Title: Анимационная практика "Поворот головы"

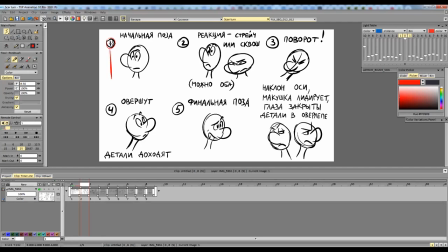И по компоновке в кадре лучше его делать, наверное, даже вот так вот. То есть, чтобы у него за затылком было чуть больше пространства для того, чтобы у него было место, куда он повернется.
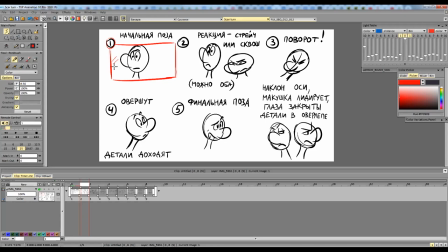То есть, либо по центру кадра, либо даже вот здесь вот меньше у него пространства. Есть у меня такая достаточно дефолтная поза. Просто сейчас набросала перед началом занятия. Какие-то там Неллы тоже совсем такие элементарные.
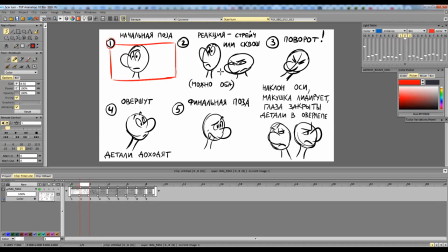Но вы уже можете дать ему какую-то эмоцию, если хотите, что вы там придумали, или сейчас придумаете, и уже от нее плясать. Второй ключ это реакция, то есть начало движения, как она у нас происходит, и здесь хорошо бы сделать либо стрейч, либо сквош персонажа,
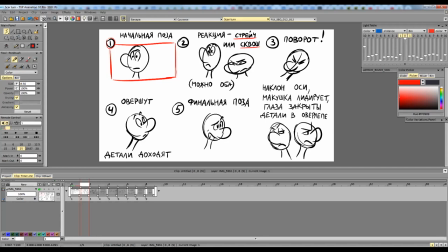то есть он когда на что-то реагирует перед началом движения, он либо вытягивается, то есть вот если это была дефолтная поза, то он вытягивается, ну и соответственно здесь вот он сжимается то есть как-то морфится немножко перед началом движения это очень прям
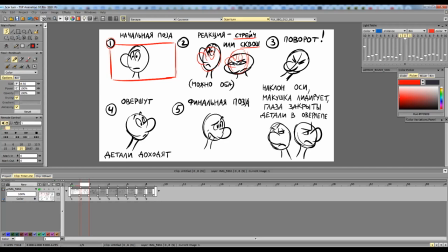хорошая подготовка то есть по сути второй ключ это подготовка перед движением это как дровосеки мы делали то есть поза подготовка движения овершут потом и финальный пост то есть принцип он в общем-то практически такой же вот
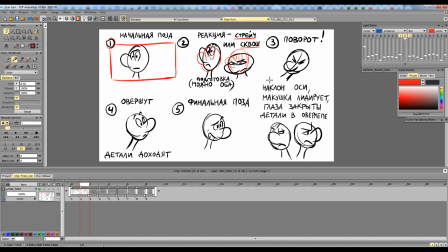можно сделать даже и сквоши и стретч то есть он сначала вытягивается потом сжимается и типа через это сжать и уже пошел на ручку но тоже тут еще зависит от персонажа который у вас будет то есть насколько он пластичный по своему
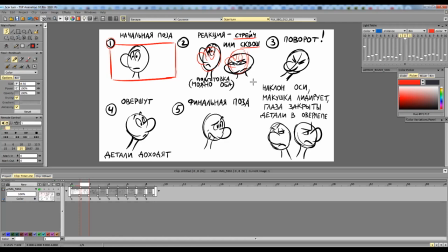характеру по своей анимации вот но какой-то небольшой скваш-стрейч прямо очень хорошо дать третий ключ собственно самое наверное главное в этой сцене через что идет розыгрыш как вы его будете делать это Это непосредственно поворот.
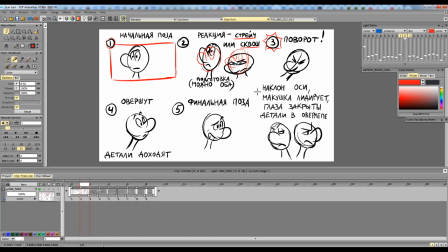И тут есть несколько моментов, которые я написала. Сейчас про каждую немножко скажу. Во-первых, поворот лучше делать с наклоном оси. Может быть, кто-то уже делал это задание. Это достаточно классическое задание, которое часто делают именно на курсах учебных.
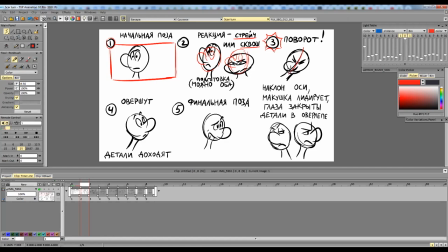Сейчас в референсах тоже вам все это покажу. Наклон оси. Не вот так вот персонаж разворачивается. Просто как бы так вот. А лучше делать именно такой поворот более динамичный.
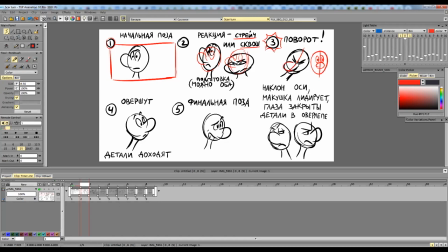При этом, естественно, у него нос немножко будет отставать. Ну или нос, я не знаю, что у вас там будет. Короче, вся вот эта вот часть лица, нижняя, она немножко отсюда в оверлеп, она тянется как бы с таким отставанием. Макушка движется вперед, то есть подбородок догоняет
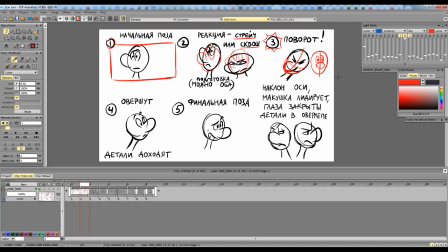Глаза на повороте, если это быстрая реакция, то, как правило, они закрыты То есть идет моргание, поворот через моргание Если это медленное движение,
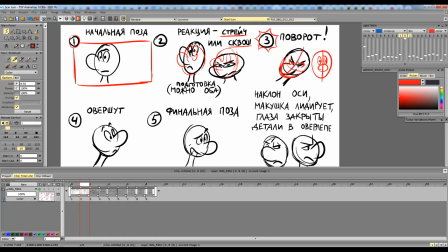можно оставлять глаза открытыми Но тогда направление взгляда уже должно быть вот сюда То есть он уже смотрит в ту точку, куда он будет поворачиваться Но в целом лучше делать это побыстрее, такой динамичный разворот, и через закрытые глаза.
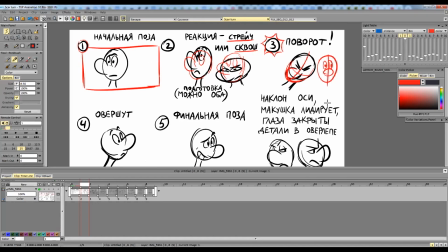И детали, они будут в оверлапе, если у вас есть у персонажа волосы какие-то, или там уши у него, я не знаю, кого вы будете делать, то это все идет еще в такой захлест.
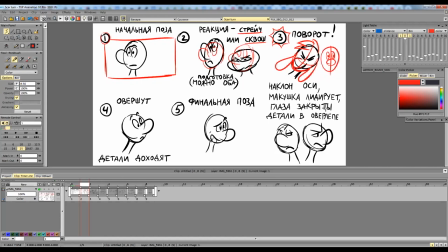Ну, думаю, это понятно. В принципе, с оверлапами мы в прошлый раз немножко работали, я надеюсь, уже вы начинаете это чувствовать все потихоньку.
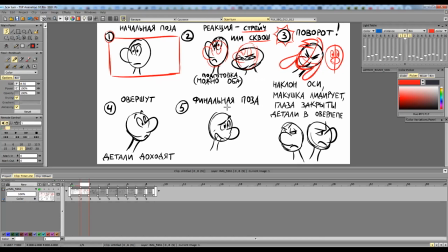Четвертый ключ Аваршут Это когда он уже практически пришел В финальную позу, но еще не пришел То есть он как бы чуть-чуть ее проскочил И вот финальная поза Вот эта, она будет вот здесь вот То есть он в нее как бы немножко возвращается То есть движение быстрое Он перелетел,
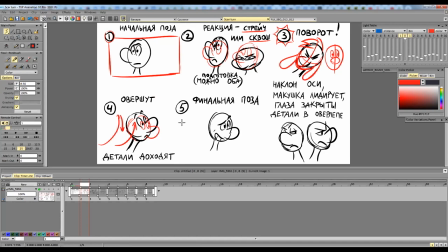а потом доходит обратно Если движение медленное Можно без аваршута, можно просто Расфазовать, но если вы двигаетесь Быстро, лучше делать вот через вот эту Арочку, остановку И на этом ключе еще у него доходят детали,
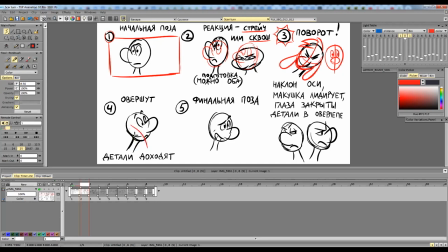то есть если там были какие-то уши или еще что-то, то они немножко сюда вот забрасываются, и типа потом они останавливаются уже.